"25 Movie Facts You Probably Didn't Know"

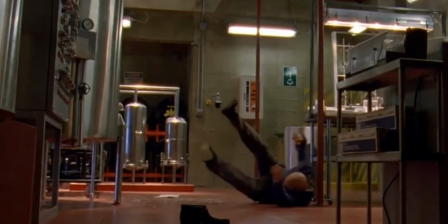Did you know this stunt in Breaking Bad was inspired by Jackie Chan?
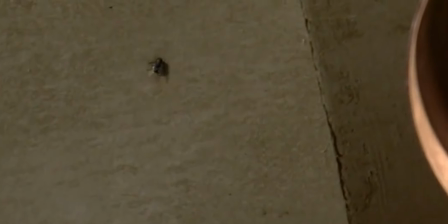It's the fall from the Fly episode that's one of the most memorable moments of the show, and it was actually inspired from Jackie Chan's film Dragons Forever in 1988.
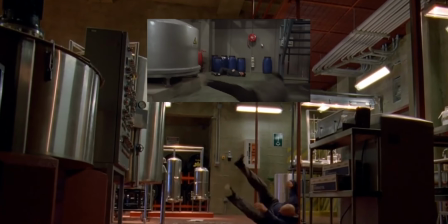You can see the stunt in that film is similar as he hits the vat in the factory from the top balcony.
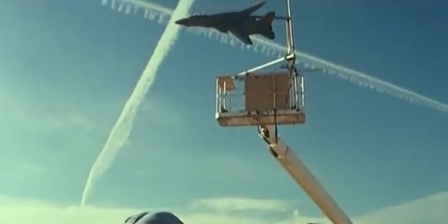In the original Top Gun, a lot of the scenes of the jets flying were filmed in miniature. In order to get energetic camera shake, they built a rig with a drill on the bottom.
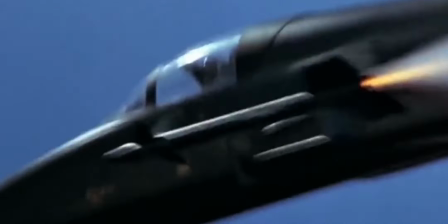They had a piece of wood attached to that that was off-centered that caused the camera to vibrate. It's actually the same mechanism used in video game controllers that makes them vibrate.
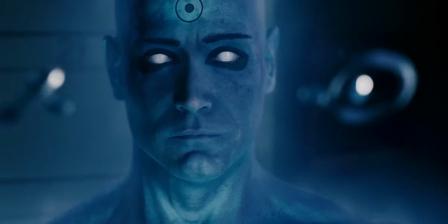In Watchmen, the actor playing Dr. Manhattan had to wear a blue LED suit in order to get accurate lighting on set for his blue glow. This wouldn't look as good today because it only really works if you're shooting on film because on digital cameras you get weird artifacts like you can see here.
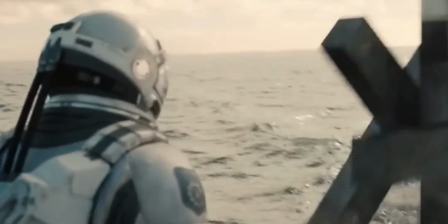They also had lights at the bottom of his shoes so it would illuminate the floor as well. One of the few times Christopher Nolan has done a fully CGI shot is not where you'd expect it.
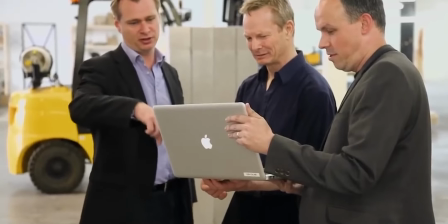It takes place on Miller's Planet in Interstellar, and while they did film most of these shots on location in actual water,
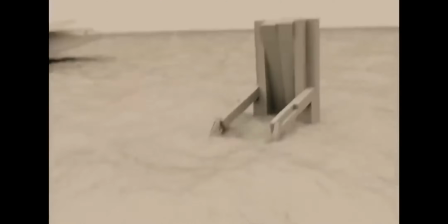there is a shot here that is fully CGI. All the water, the entire background, and of course the robot case are all 3D elements.
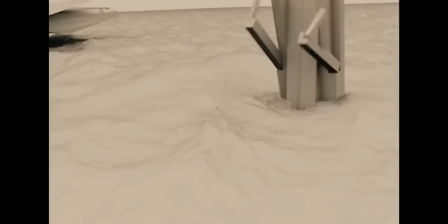It's just a good example of combining CGI and practical photography seamlessly. Did you know in the show The Boys, every single driving shot is filmed for real?
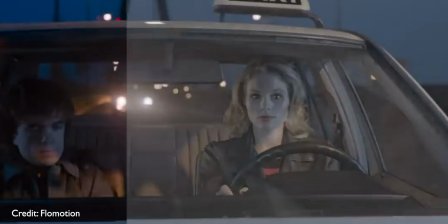This may seem obvious, but a lot of driving scenes in movies are done with green screens and VFX,
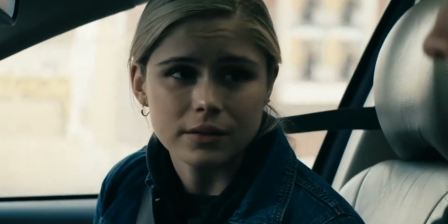but for the boys, they have a rule where every driving shot has to be done with an actual moving vehicle.
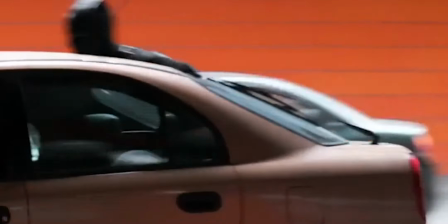Did you know in this scene in Captain America Civil War, the actors are actually running as fast as the cars?
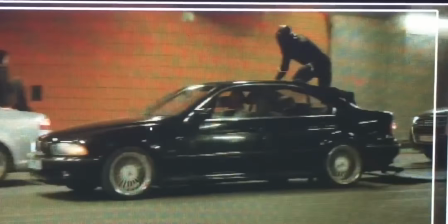While that seems impossible, they actually had what was essentially a really long treadmill on the ground. It's basically a carpet that's attached to a car that is pulling it with the stuntman riding on it.
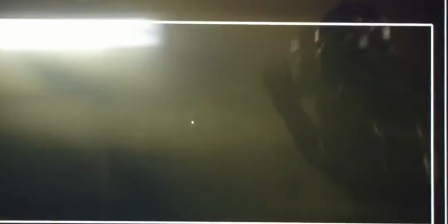The only VFX in these shots are the removal of these carpets, but the actual actors are running at speeds near 40 miles per hour.
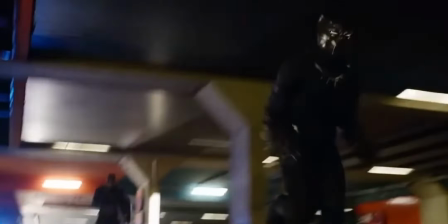It took about a month of rehearsal to get right in practice, but the final result is worth it.
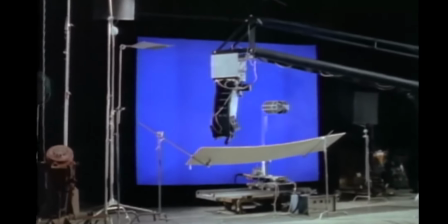In order to remove blue screens in 1977 for Star Wars, the filmmakers had to expose the film five different times in an intricate process.
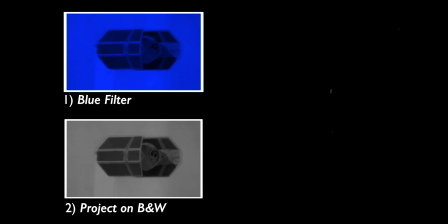The first was with a blue filter, then project that onto black and white film, then put a red filter on it and project that onto black and white film,
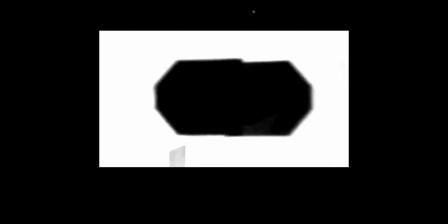then combine the two black and white films to get what's known as a female matte that can be placed over your camera to block
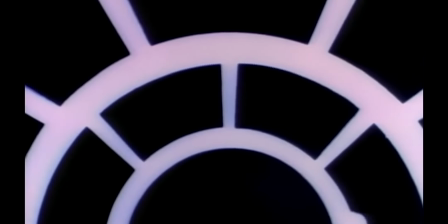light, essentially creating a transparent background. This allowed them to expose different parts of the film without them overlapping and creating a double exposure.
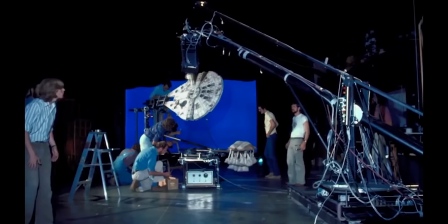Some of the scenes with multiple different elements needed over 100 exposures just for that one shot.
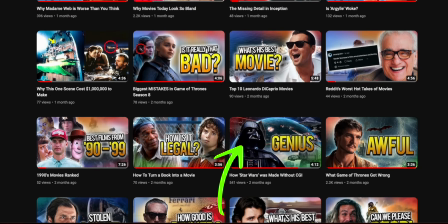I have a full video on my channel breaking down the different effects in Star Wars, so if you're interested in that, it will be linked below the like button in the description.
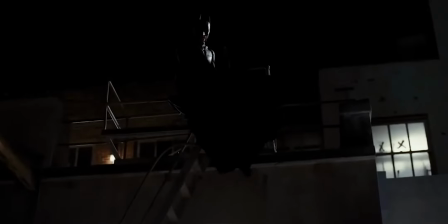Did you notice this mistake in The Dark Knight Rises? In the scene where Batman and Catwoman are running away from Bane's men, there's a cool fight sequence with both of them.
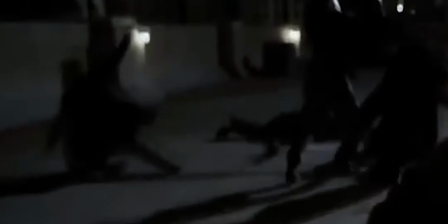In the middle of it, however, you can see one of the stuntmen fall for no reason. It's small and most people don't notice it, but it's still funny to point out.
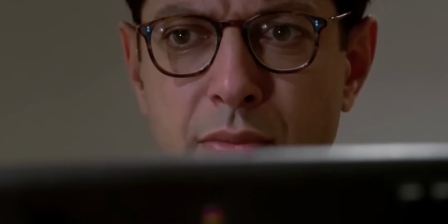Catwoman also completely misses her kick here. Did you know this scene in Independence Day was filmed with real fire?
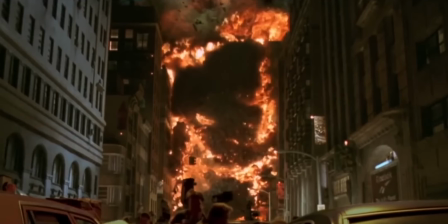That may seem obvious, but the fire moves through the city, while in reality it would move up towards the sky.
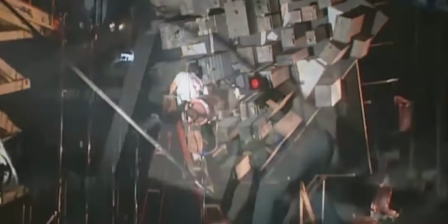To achieve this, the filmmakers turned the miniature city on its side so when they lit the fire, it would roll up through the city.
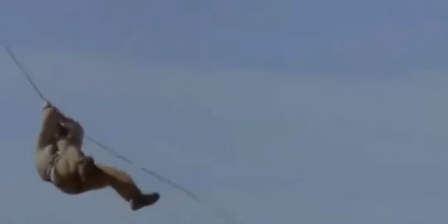Did you know the highest paying stunt of all time was for a million dollars in 1993 and it was also the most dangerous?
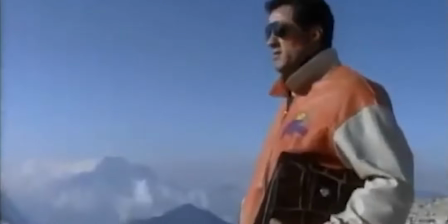Picture this, you're on the set of the movie Cliffhanger and the script calls for the actor to zipline from one plane to another.
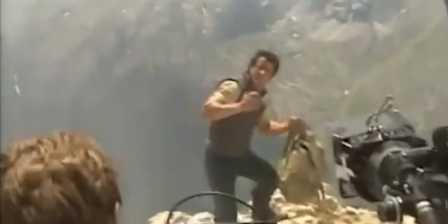Sylvester Stallone comes up to you and offers you one million dollars from his own paycheck to do the stunt. Would you do it? This actually happened to legendary stuntman Simon Crane who took the million and did the stunt for real.
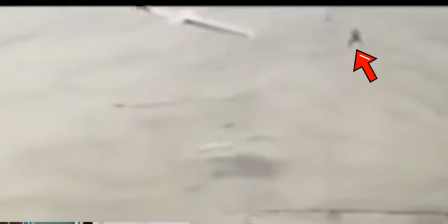He actually messed up by going over the plane and had to pull out his emergency parachute to safely land on the ground.
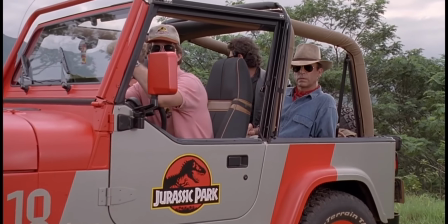Did you know there is a huge mistake for one frame of Jurassic Park? This film is obviously very impressive for 1993.
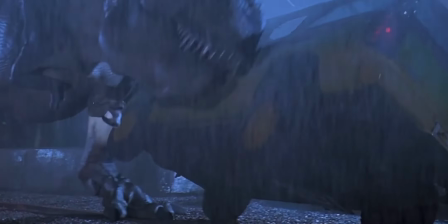While they did build animatronic dinosaurs, there are scenes that include fully CGI ones.
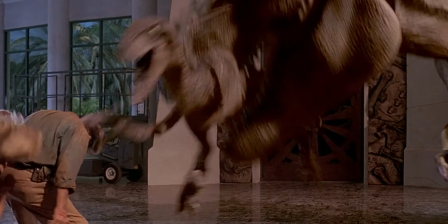They still look pretty good, but in the scene when the T-Rex picks up the raptor, the raptor actually completely disappears for one frame.
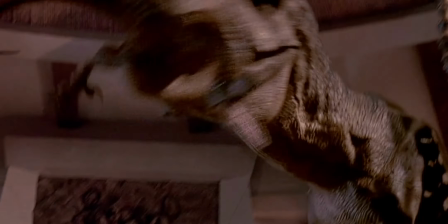With it being in motion, it's pretty hard to notice, but it's still just funny it's in the final movie.